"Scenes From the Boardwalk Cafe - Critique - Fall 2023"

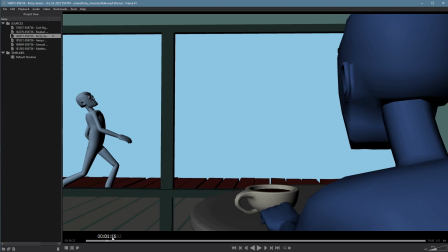1236s
It's mostly kind of lost and mostly kind of letting the line of action do all the work. That being said, by the time you get to the middle, the line of action's gone, and the character just sort of turns really wooden and stiff.
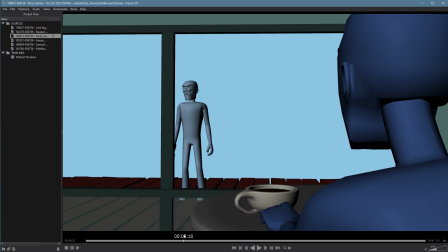1249s
So you really want to push those initial poses, make something that really reads well. It's kind of clear here we're just looking at sort of a base level posing job. Those poses don't necessarily get better throughout the performance. This one is pretty awkward, stiff, not that interesting.
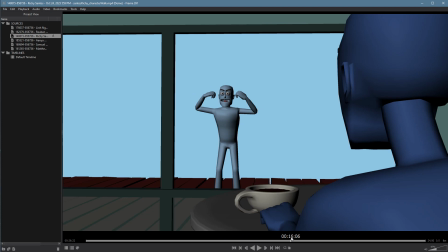1267s
That one's getting more fun, but it's a little bit too little too late. And then, this part here is incredibly stiff. I'm not really sure what's going on. And by the time we get back here, we're just kind of back into sort of a generic pose land.
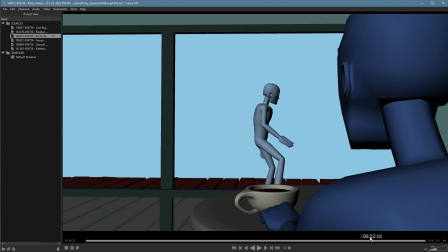1283s
We don't really get much going on here. The hands are pretty much unposed. We're lost that cool line of action in the back.
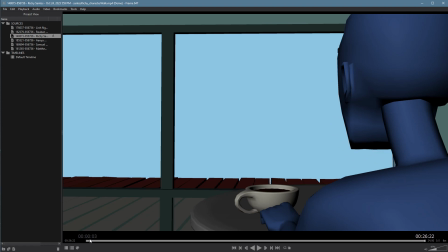1295s
The character sort of stumbles out of the frame and doesn't even quite make it. So definitely, your poses in general need to be pushed much more. These poses are fairly weak and not that exciting. In terms of the walk itself, got a lot of issues here too.
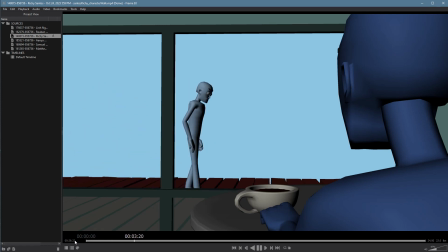1312s
Let's just start with the feet. Well, we can't really see the feet too well, but I can tell they're sliding. So right here, this one definitely slides into place. This one here also, it's just feeling really weightless.
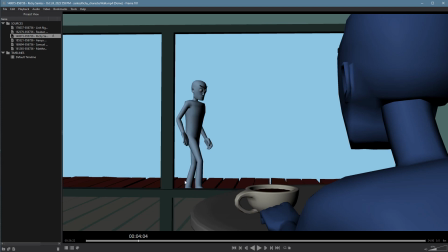1328s
There's no sense of pressure on it until he lifts his leg, and then by then it's too late. So what's going on here is you need to shoot reference for this. You're trying to get the character to turn around, but all you're doing here is just sort of going through the basic,
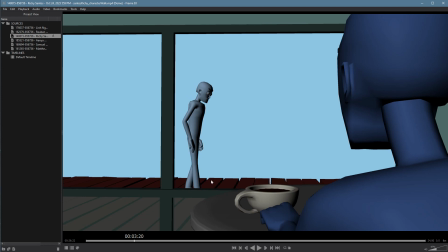1345s
just guessing really, and it shows. This is not how people stop and turn around. You have no sense of weight here, so here, there's no sense of compensation with his upper body versus the lower body. All his weight is on this foot here, and yet he just picks that foot right up and slides right around.
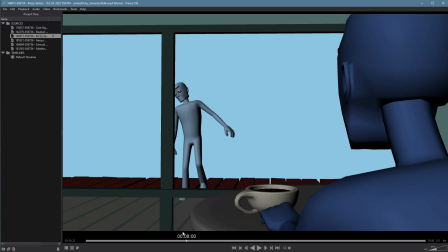1364s
All the things we talked about not to do when we were talking about, from the very beginning, from the big step. Remember that to pick up this foot, he has to get his weight off of it. He's got to lean to this side to get that foot over, especially at this speed. He's moving really slow.
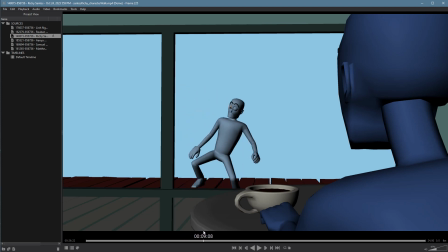1380s
You're doing that a lot. So right here it happens again. He picks up this foot, and I think in the middle is he picks up both feet. Yeah, so right here, both his feet are off the ground, and he's just levitating. So you have a big weight issues. This motion right here is just the big step, but sideways. And instead, he's sort of just fumbling through it.
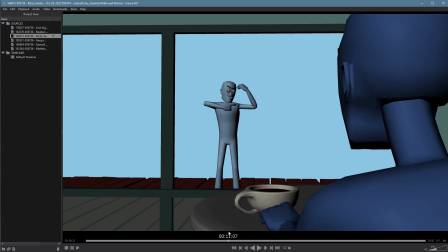1399s
We can feel it. By the time he gets to his performance here, there's some nice ideas, but you're totally twinning, meaning the left side of the body and the right side are doing the exact same thing at the same time. So there's no overlap there. And it's a symmetrical pose. It feels pretty dead.
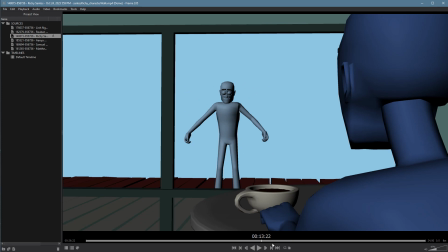1416s
A good way to combat that is, hold one of his hands back and have it come up late, but then still arrive at the same time would be a good trick.
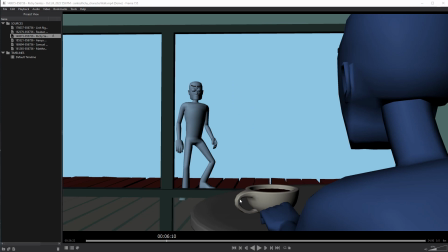1428s
Hey, Richy, I'm going to break in here just for a second to let you know that I made a mistake and I stopped recording right in the middle of your critique and then didn't start recording again. So just erase half your critique. So if I'm going to keep going, I'm going to do it again or do what I think I missed again.
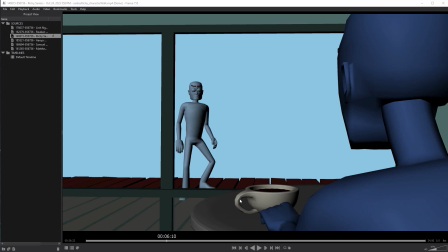1443s
But if I repeat myself, it's not because I'm trying to be a dick. It's because I don't know what was recorded and what wasn't. I don't want to start all over from the beginning. So sorry about that. I was talking about here that just as a performance, this feels really dead.
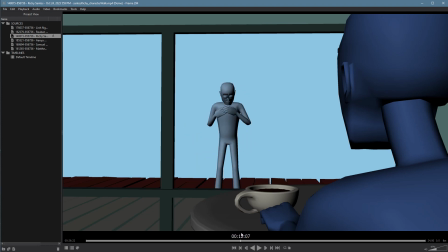1461s
That's for a number of reasons. Again, the timing is really slow. I don't know if I mentioned that yet. In general, you got to shoot reference to this stuff and then actually see what the timing's like. I think I already mentioned, but maybe I didn't hear when the character turns around. Shoot reference to that.
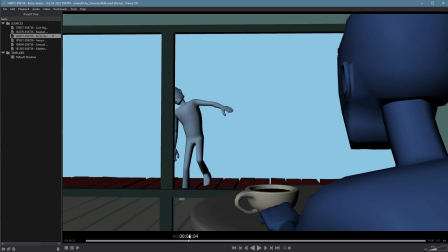1477s
See where your feet go. See what happens first, what's happened second. Right now, you're just sort of winging it and getting the character around to where you want them.